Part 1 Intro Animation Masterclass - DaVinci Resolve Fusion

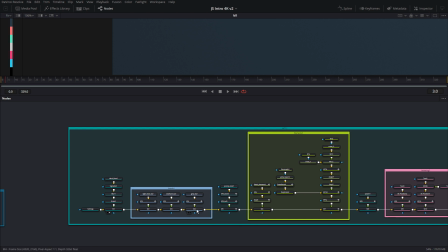489s
Okay, so let's move on to this bands, and there's something interesting happening here I'm going to show you.
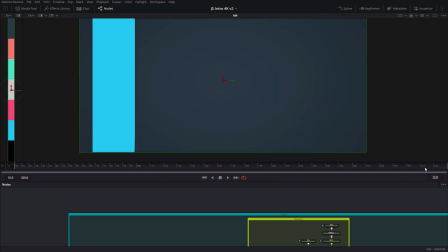497s
So these yellow things, see these? These yellow things are the render range, right? So down here, I'm going to type in render my composition, not in its entirety, but from frame zero to frame 60, okay?
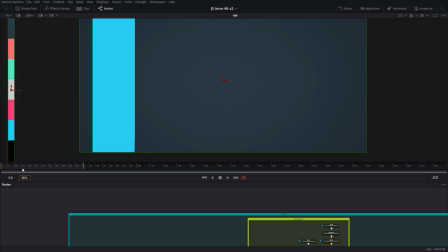514s
So this is the yellow render range, and I'm going to move this forward as I go, because if I start rendering the whole project all the time, it's going to take forever. And then underneath you have what we call a two-handed bar, a two-handed scroll bar,
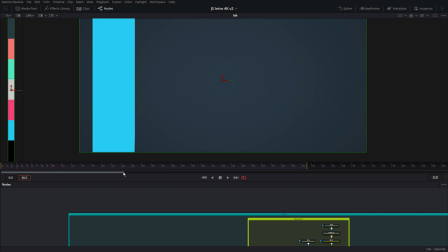534s
and I can zoom into the timeline by moving this around. All right. Interestingly, right now these bands are actually not rectangular shapes.
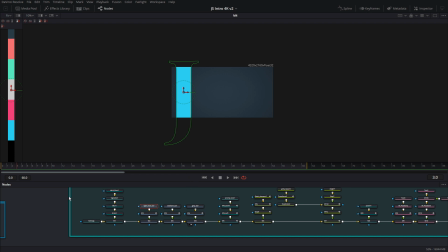548s
They're actually letters. And why are they letters, Sadi? Why aren't they rectangular shapes? Well, because the J letter, if you zoom in, you can see that it curves up, okay? So this is the first hint that you're going to get in the project,
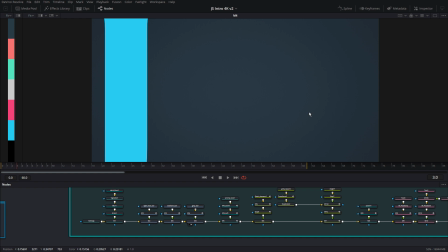565s
that typography is being used not for words and thoughts and messages, but typography is also being used as a design element to create shapes, okay? So just like an O is a letter O, but it's also the shape circle, right?
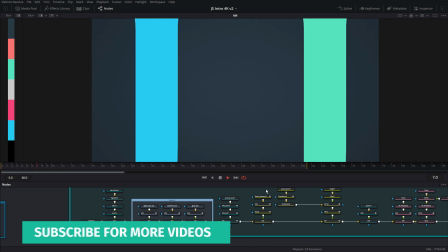583s
Same concept. All right, so let's go ahead and render these three nodes and see what's going on.
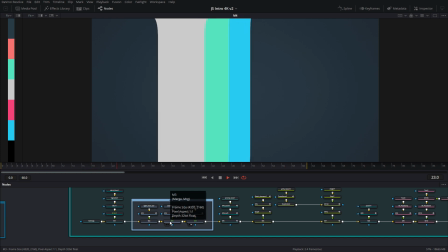591s
So the colors of these three bands, or these letters, as you can see, the gray one has a lot more curve to it.
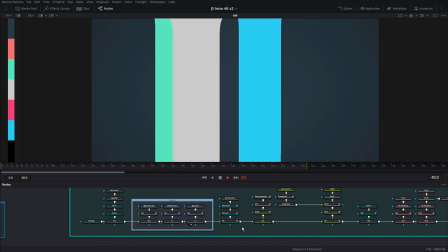598s
You can see that here. So the colors are coming from the swatch that we talked about earlier,
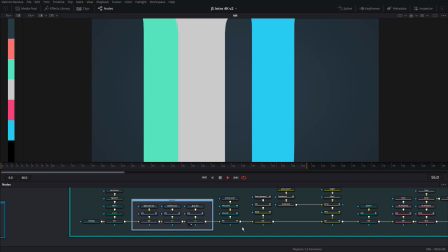605s
and we're going to be reusing the same colors to sort of drive home that point.
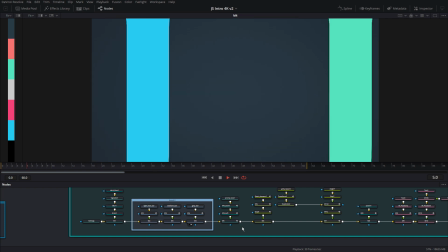611s
Okay, so now that it's rendered, it's playing in its full speed, you can see that this is what these bars do.
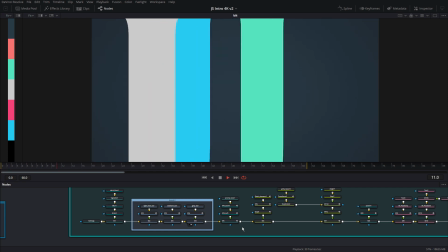618s
Okay, as you can see, they're all moving in different locations,
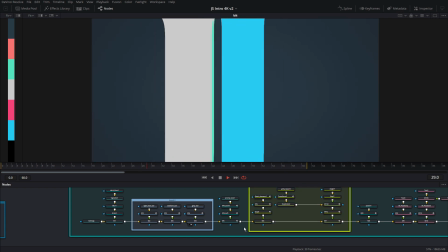623s
and they're also moving at different speeds. the gray one is zoomed in a little more than the others let's go ahead and quickly look at the spline editor and see
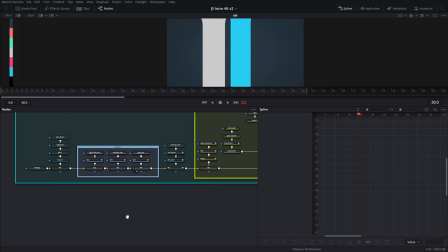632s
what kind of splines are happening here so let me zoom in so this is the letter j and this is an xf also called a transform node okay so i'm going to click on that and click on fit and now i can see the curve We'll be right back.